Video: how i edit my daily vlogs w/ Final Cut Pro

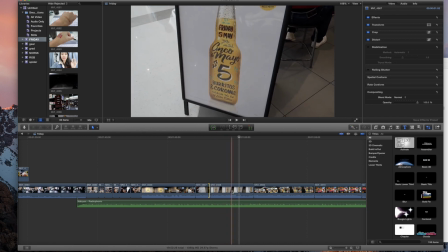16:39 It just gives a good kind of style to the vlog.
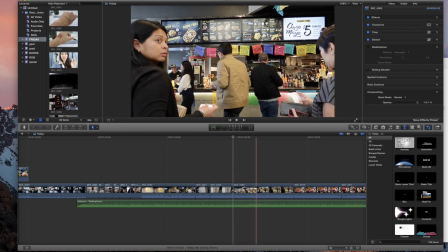16:42 But sometimes I do hate it and I just skip to when it is in focus, just depending on how I feel and how it looks and what it is.
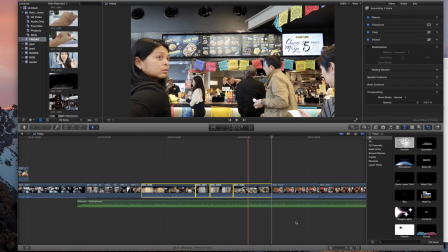16:52 So the audio is very disgusting. Let's just take it all out. Right.
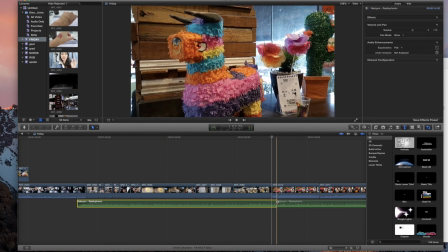16:58 But you know what? I might fade the music out so we can bring it back into the moment here.
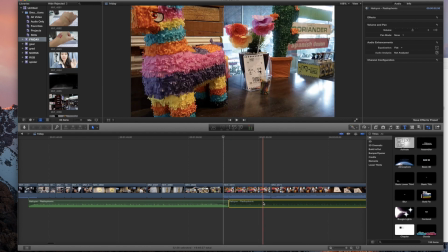17:06 So let's watch it now.
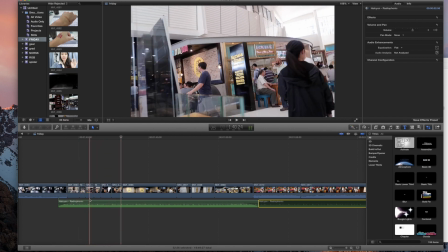17:12 All right, one of them is way too, yeah, this one. I don't like how it sort of tips.
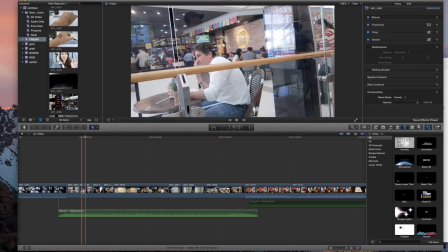17:18 I might just get rid of it. That's better.
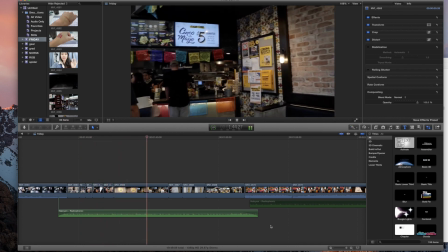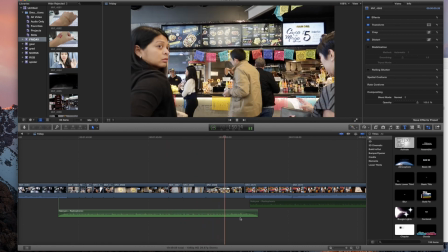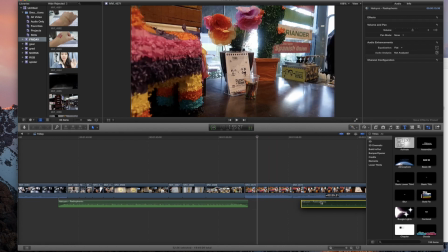17:33 Perfect. Actually, you know what? I remember I'm gonna get rid of this clip because this is funny.
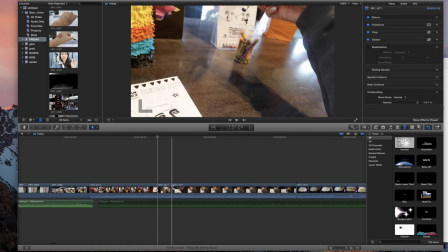17:38 As I said, when I have long clips, I try and just cut them down. There we go. Perfect.
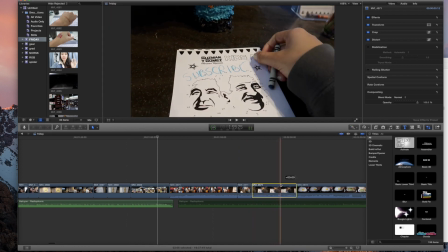17:43 Might just scroll to the last. Yeah, there we go. Here we go.
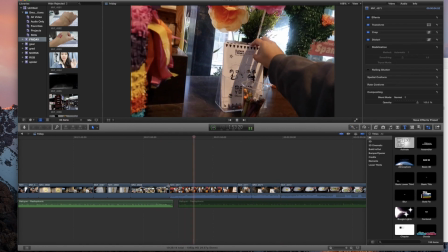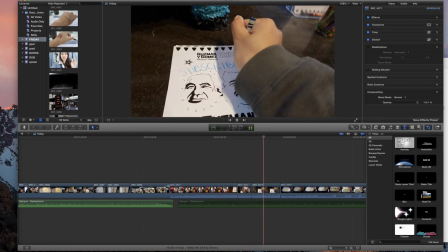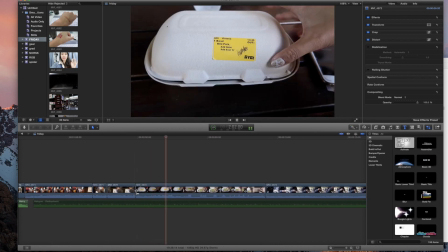17:59 All right, now I got my burrito bowl.
Oh, so I kind of fucked up opening the box there.
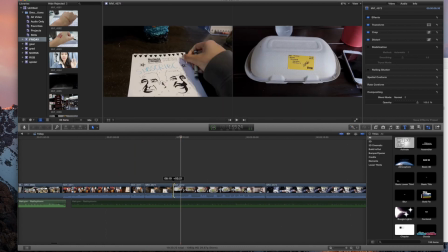18:06 Just take it out.
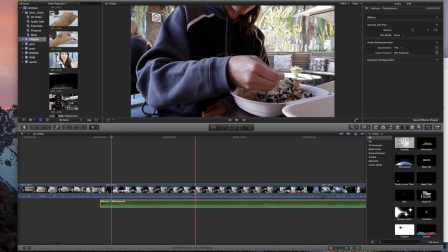18:10 I might just fast forward this.
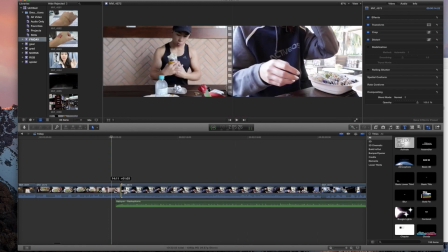18:12 With clips that are stable, like this, then I will fast forward them just to show that, yes, time is passing.
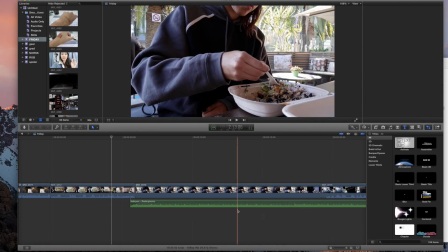18:19 And it's not too hard on the eyes because the shot is, well, the camera is stuck in one place, really.
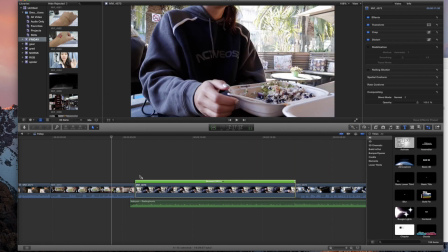18:26 We can get the ending of it out, squeeze it down. That's good enough.
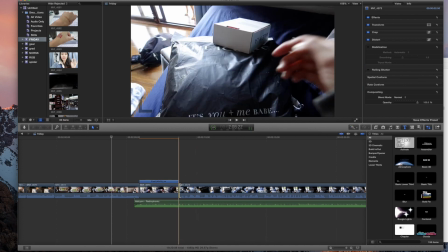18:31 And then,
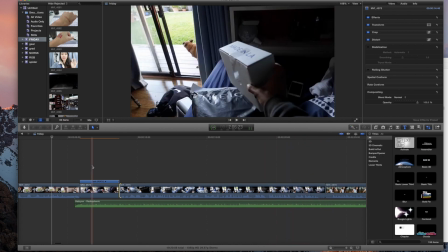18:37 cool. Okay, let's do it.
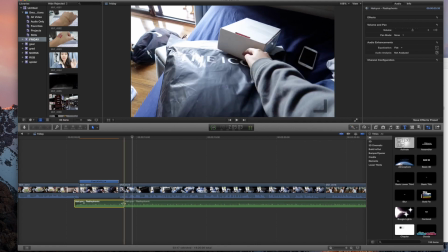18:44 It's not going to look like that, obviously, when it renders. It's just taking its time. I want it a little bit longer.
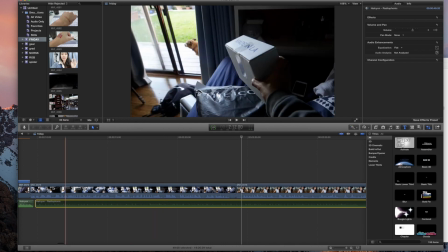18:50 Cool. So every now and then, I will do a clip where I don't fuck anything up.
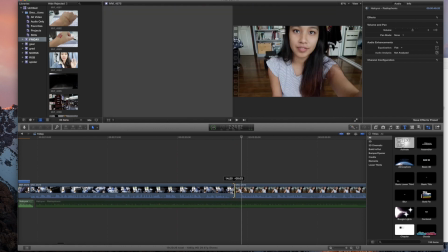18:55 And it's perfect. I don't have to touch this clip really at all. Can take off the end silence bit there.
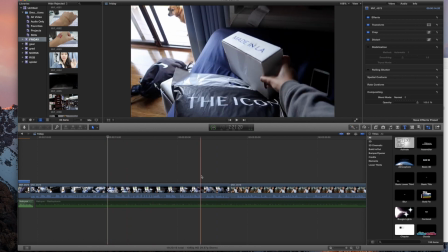19:01 If I was really fussy about it, I could make it a tad brighter. But to be honest, I think it's fine.
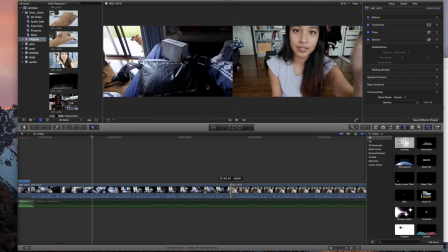19:09 Yeah, no, I think it's fine. I'm going to leave it. And then we are set up on the tripod.
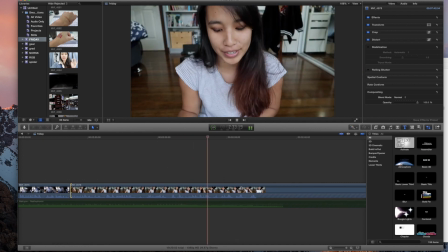19:14 Apparently 60% of my subscribers are boys. Skip to this time in the vlog.
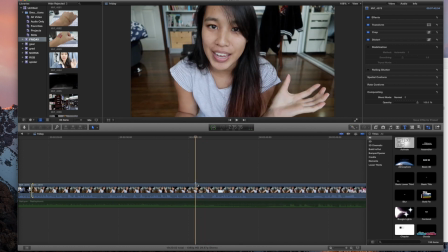19:19 I'm going to put a marker there so I remember to put a time next to my hand and I don't look like a moron. Is that my address?
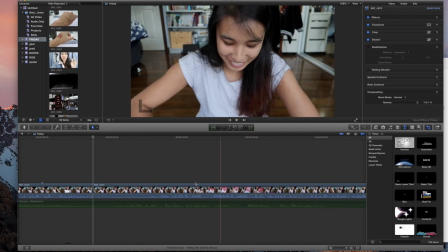19:26 No, it's not.
Okay. With unboxings, there's going to be a lot of cuts. This is just going to be
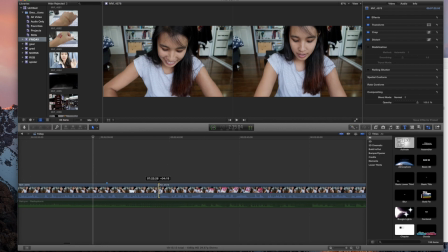19:31 silent. I'm not going to let you wait and watch me open a box. We can just skip to when it's open.
Look how pretty the box is.
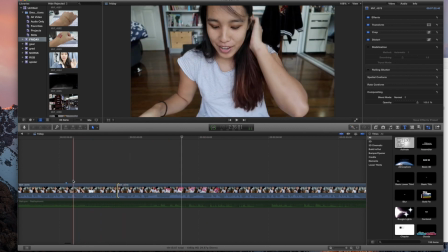19:38 This whole clip, it's very lackluster.
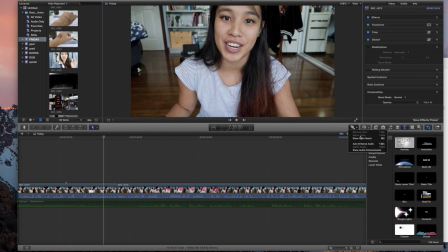19:43 What I might do is I might fix the color. So go to our color board, saturation.
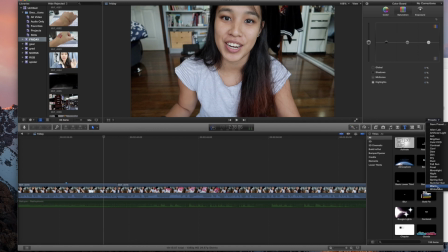19:50 I could play with this, but sometimes I get lazy and I just use the presets, make it a bit warmer. I kind of like it. I might pull this down slightly.
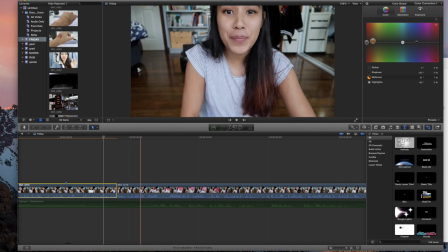20:03 That's fine. Great. So now you can see the difference. You know, it is a lot warmer. I look more tanned. The room looks brighter. It looks like the middle of the day instead of stormy Sydney. Let's do it to the rest of the clip. Cool. Let's keep going.
Look how pretty the box is.
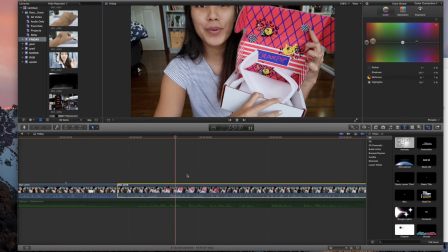20:21 The box looks much better as well. Ooh, color pop, yes.
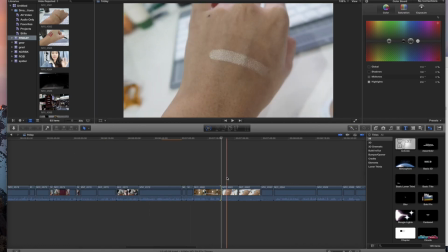20:26 Alright guys, so I've just spent a few minutes pretty much slicing together the unboxing of the makeup and the clothes.
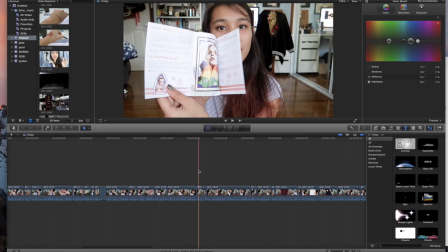20:33 As you can see, there are like a bajillion little cuts because it took me a while to unwrap things, or I fucked up a sentence a few times or whatever.